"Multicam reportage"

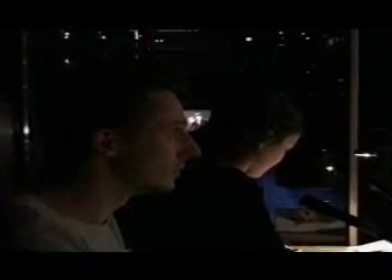[4:11] Jamais apporté un jambon à une pauvre vieille. Et bientôt la 4. 4.
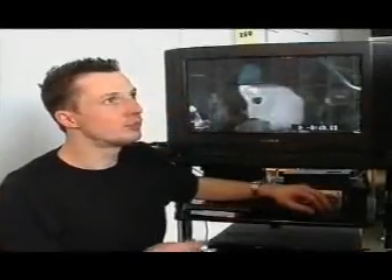[4:15]
Ce que j'essaye de faire, c'est d'apporter un plus formel à chaque fois,
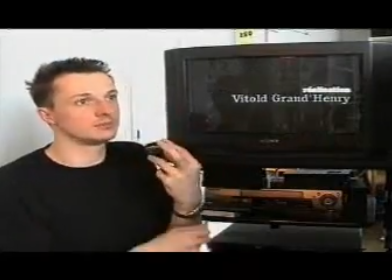[4:24]
dans chaque tournage, apporter une petite chose, c'est bien prétentieux de dire ça, mais un petit peu original.
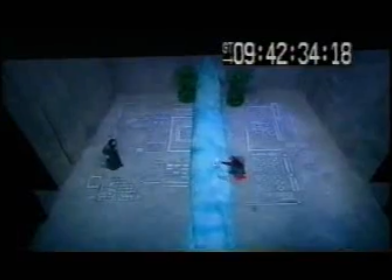[4:31]
Donc ici, voilà, je me suis dit,
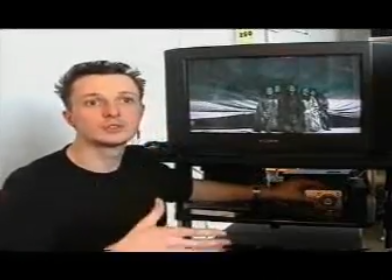[4:34]
c'est un spectacle dans lequel il y a des moments musicaux, c'est un spectacle dans lequel
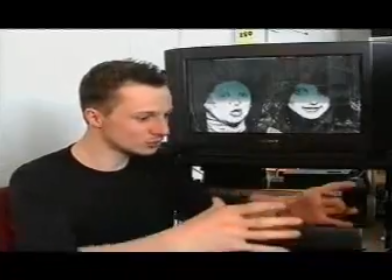[4:43]
il y a un décor qui a quand même une certaine ampleur et il y a surtout ce cercle rouge qui est tracé
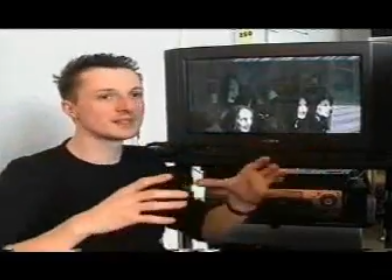[4:51]
sur l'avant de la scène et qui est vraiment en bord scène et ça m'a donné envie de faire un travelling,
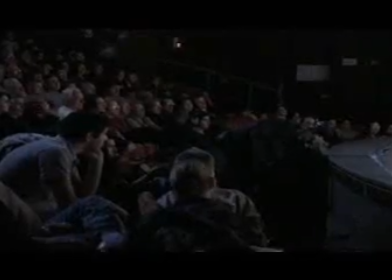[4:58]
d'avoir une caméra en mouvement tout au long de la scène mais pour une raison bien précise en fait,
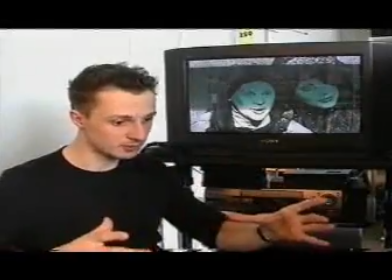[5:04]
parce que je me dis, il y a ce cercle rouge qui est présent dès le départ et tout au long de la pièce,
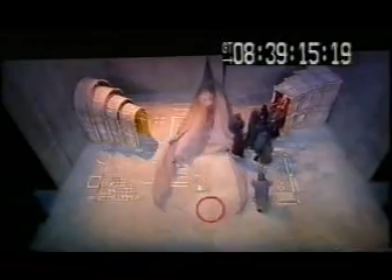[5:10]
et finalement qui trouve sa signification à la fin.
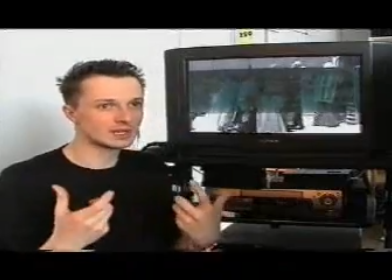[5:13]
Et alors je me dis, ce serait dommage de ne pas voir ce cercle, que ce cercle n'accompagne pas toutes les images,
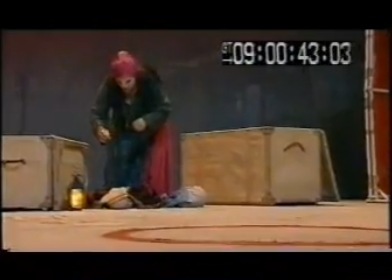[5:20]
et vraiment qu'on tourne, que nous, en tant que spectateurs, on soit au premier rang, mais comme un premier rang mobile,
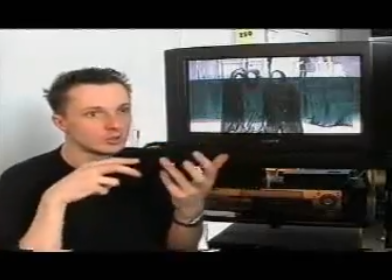[5:26]
et avec lequel on serait tout le temps en train de tourner autour de ce cercle, pour que ce cercle soit présent et suscite un petit peu, quelque part,
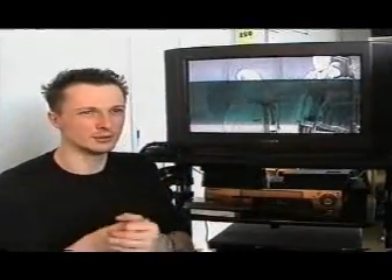[5:34]
une petite interrogation, c'est-à-dire, tiens, pourquoi ça s'appelle le cercle de Cré,
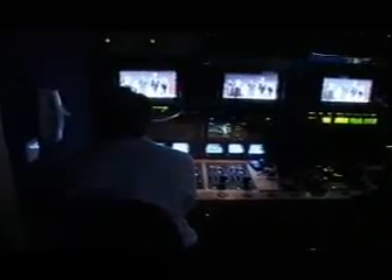[5:40]
et que ça nous titille tout au long de la pièce.
La 3, 3, voilà, et 5.